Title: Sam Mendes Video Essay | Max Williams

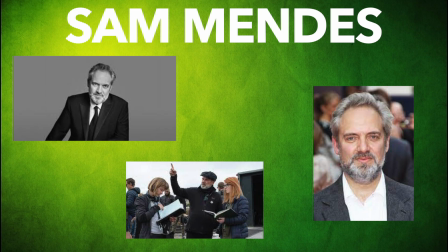2s
Sam Mendes is a British film director, screenwriter and producer.
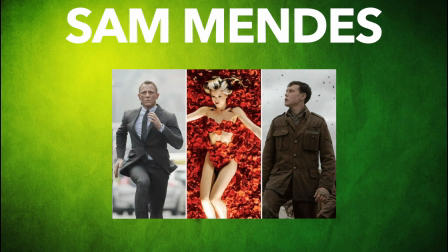5s
In his years of filmmaking he has managed to create a few of the most well-known and amazing films in the industry, ranging from arguably the two best James Bond films in recent cinema,
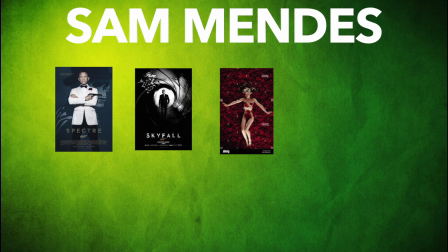14s
to American Beauty and some incredible war movies, 1917 and Jarhead.
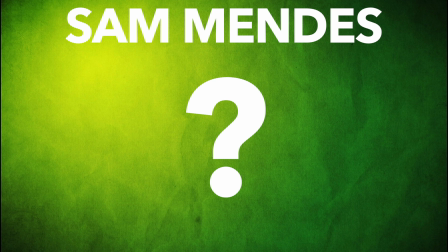19s
So, how has Sam Mendes used common themes to create poetic meaning within his films, Skyfall and 1917?
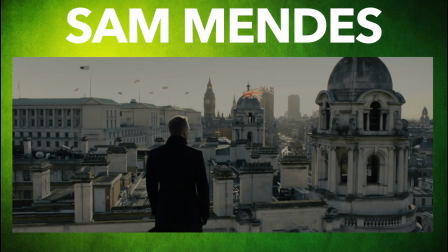25s
Mendes is known for many traits within his filmmaking career.
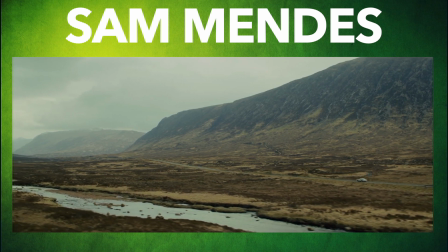28s
These traits can directly portray different emotions and themes to the audience and make a scene have a more deeper and poetic meaning to it.
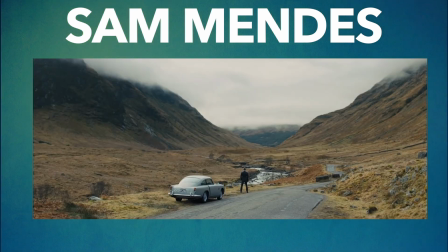36s
From using reflections off of windows and mirrors, dwarfing a character to make them seem more vulnerable in a certain situation,
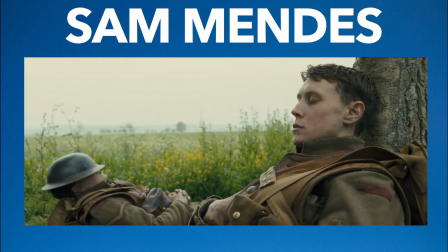41s
to then using similar composed shots at the beginning and ending of a film to convey a character's sense of accomplishment.
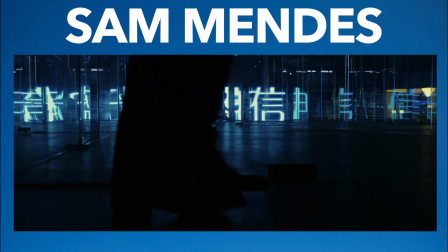47s
Firstly, I'm going to talk about Skyfall, a James Bond film, the third Bond film featuring Daniel Craig.
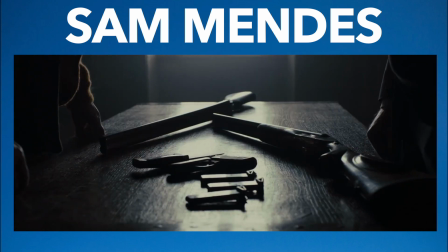52s
Skyfall could be seen as the most beautifully shot Bond film with some recurring themes from Mendes. The colour palettes used within are aesthetically pleasing with stunning oranges and vibrant blues.
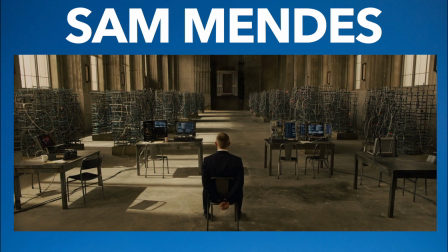61s
Although Mendes tends to keep his colour palettes to bright primary colours, Skyfall stood out with how the colour of the lighting conveyed different moods.
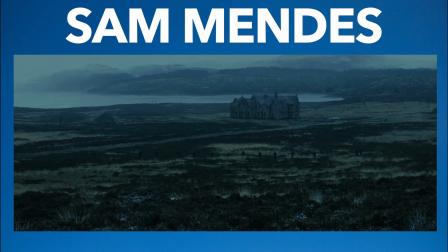68s
One of Mendes' recurring themes within his films is a frame within a frame. This technique can convey poetic meaning to the scene and can add to the cinematography.
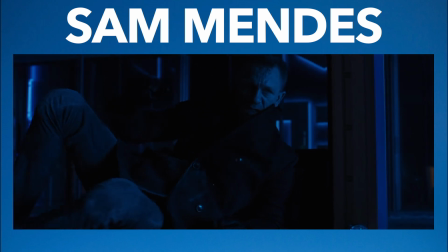76s
For example, in this scene where Bond has just killed a villain, the camera shows the room of the next building and within this shot you can see a frame within another frame of one of the main characters,
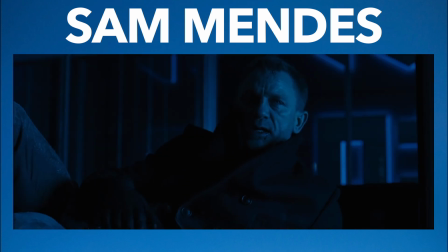84s
Severine. The shot shows warm colours of lighting in the room with the woman and cold blue lighting with the rest of the shot including Bond.
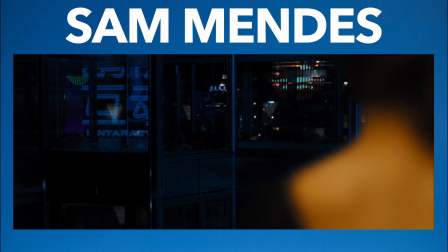91s
This shot connotes to the audience the contrast between the two characters and perhaps the warm loving affections that Bond sees within Severine.
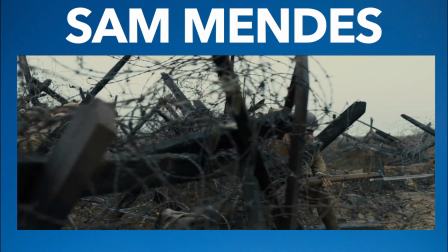97s
A look in the opposite direction we have a BAFTA winning masterpiece of a film 1917 which is a peek into what soldiers went through during World War 1.
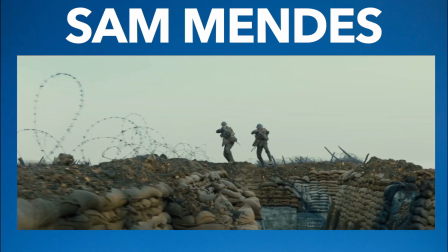105s
Contrasting with Skyfall, the colour palettes stay pretty plain, However, this can represent the deftly atmosphere and horrible conditions that the soldiers went through during that time.
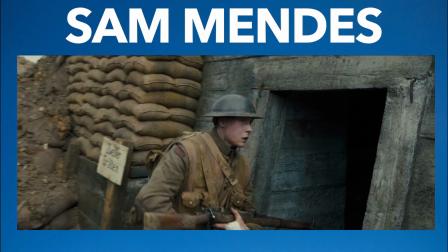113s
Mendez used the same theme of frame within a frame throughout 1917. An example of this is when the two soldiers Blake and William are searching around the barn house.
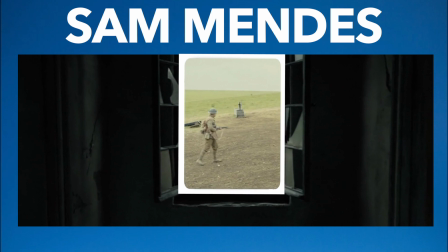121s
In this shot you can see the frame within the frame and the silhouette of William contrasting the bright outside of the barn.
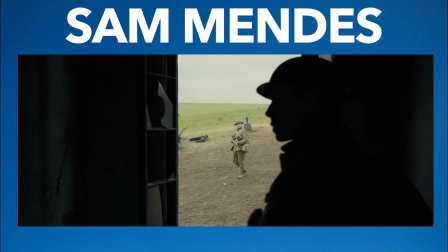127s
This could represent the emptiness of the barn and the abandonment in which war causes.
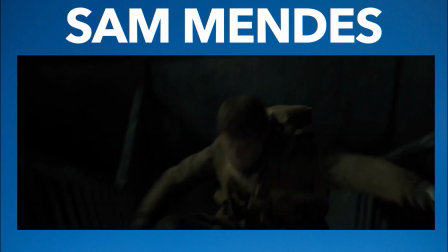131s
One thing that stands out in this film is the way it was shot and edited together. as throughout the whole film it was one long take and didn't have any cuts, despite the odd dip to black.
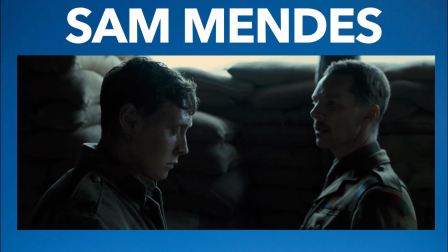139s
Mendez stated that this was used as he wanted to seem that there was a little window into what life was like back then and to submerge the audience into this and make them feel part of it.
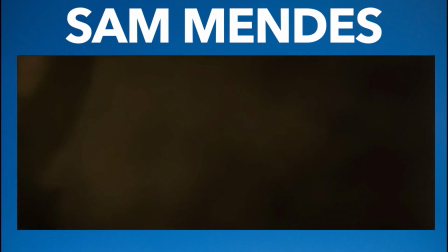148s
However, I had a different take on that technique used as although Mendez's main objective was to put the audience in the perspective of a soldier,
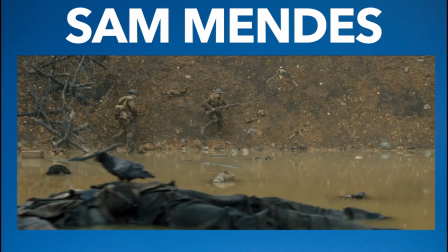154s
I thought that it made the camera a lot more obvious throughout the film,
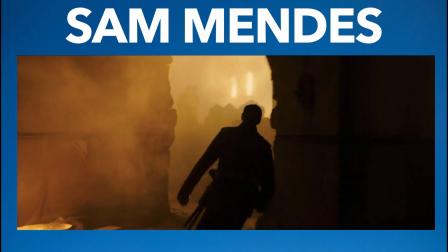157s
which is the last thing that you want when making a film as the camera should feel invisible to the audience so they don't actually realise that they're watching a film.
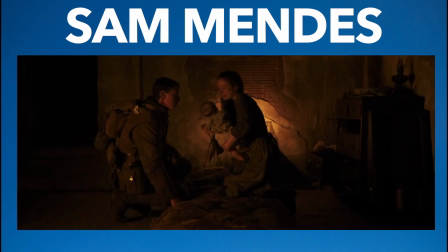165s
The camera technique that Mendes tends to use in his films is a slow camera push-in.
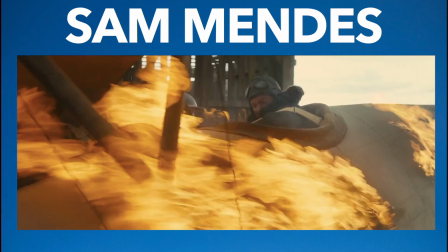169s
This can help engage the audience on a more subconscious level and potentially fixing the audience onto the character's emotional state of mind.
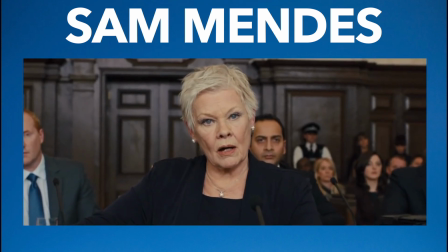175s
For instance, in this scene from Skyfall, M is in the government board of enquiries and is giving her take on the 00 programme while referring to the main villain in this film.
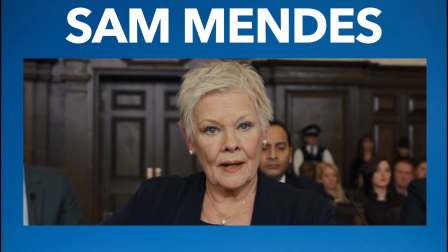184s
The camera ever so slowly pushes into M's upper body which helps show the audience her emotions and how serious she is about keeping the country safe of these criminals.
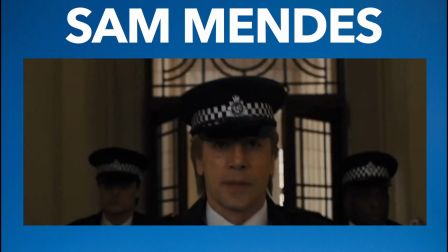191s
This scene also shows some irony as that a villain is on his way to kill her that very second as she's referring to him.
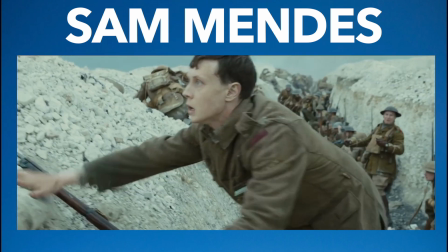197s
Another way in which Mendez creates poetic meaning using slow push-ins is within this film, 1917. As you can see in this scene, William and some other troops are trying to push the truck out of the mud.
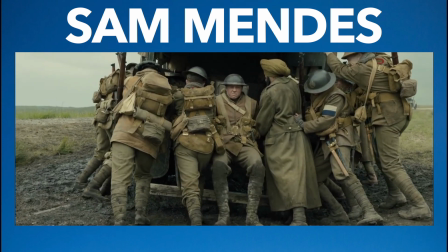206s
On their second attempt, the camera slowly pushes into William's face and it's at this point that you really see the struggle and desperation in his face.
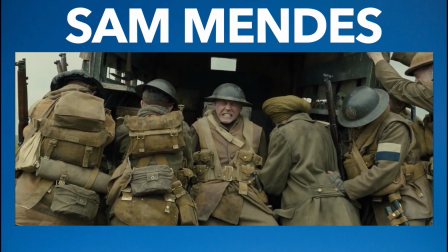213s
The camera pushing in helps the audience close in on this and realise how much of a rush he's actually in.
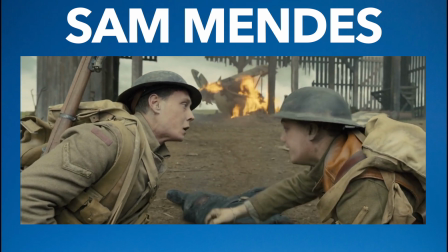218s
An interesting theme that Mendez often implements in his films is a recurring motif of death near water.
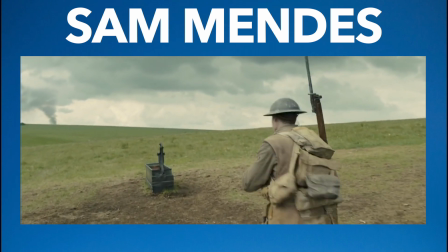223s
Throughout many of Mendez's films, whenever a death scene is going to happen, the characters are normally on or near water in some way or another.
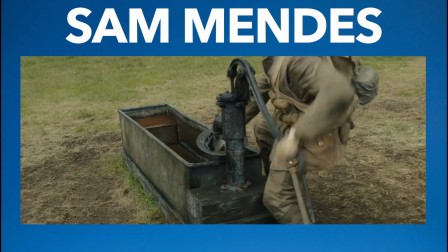230s
A few examples of this happening in 1917 in Skyfall is when one of the main characters in 1917, Blake, dies.
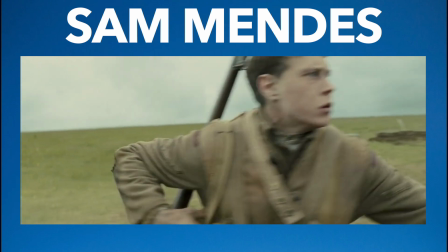236s
While Blake is with the German soldier, William runs over to the water spout and as soon as the water starts gushing out, the camera pans to Blake, being stabbed to death.
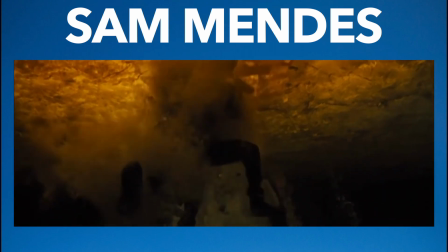244s
Another example of this occurring is in Skyfall when Bond is trying to kill a villain submerged under a frozen lake.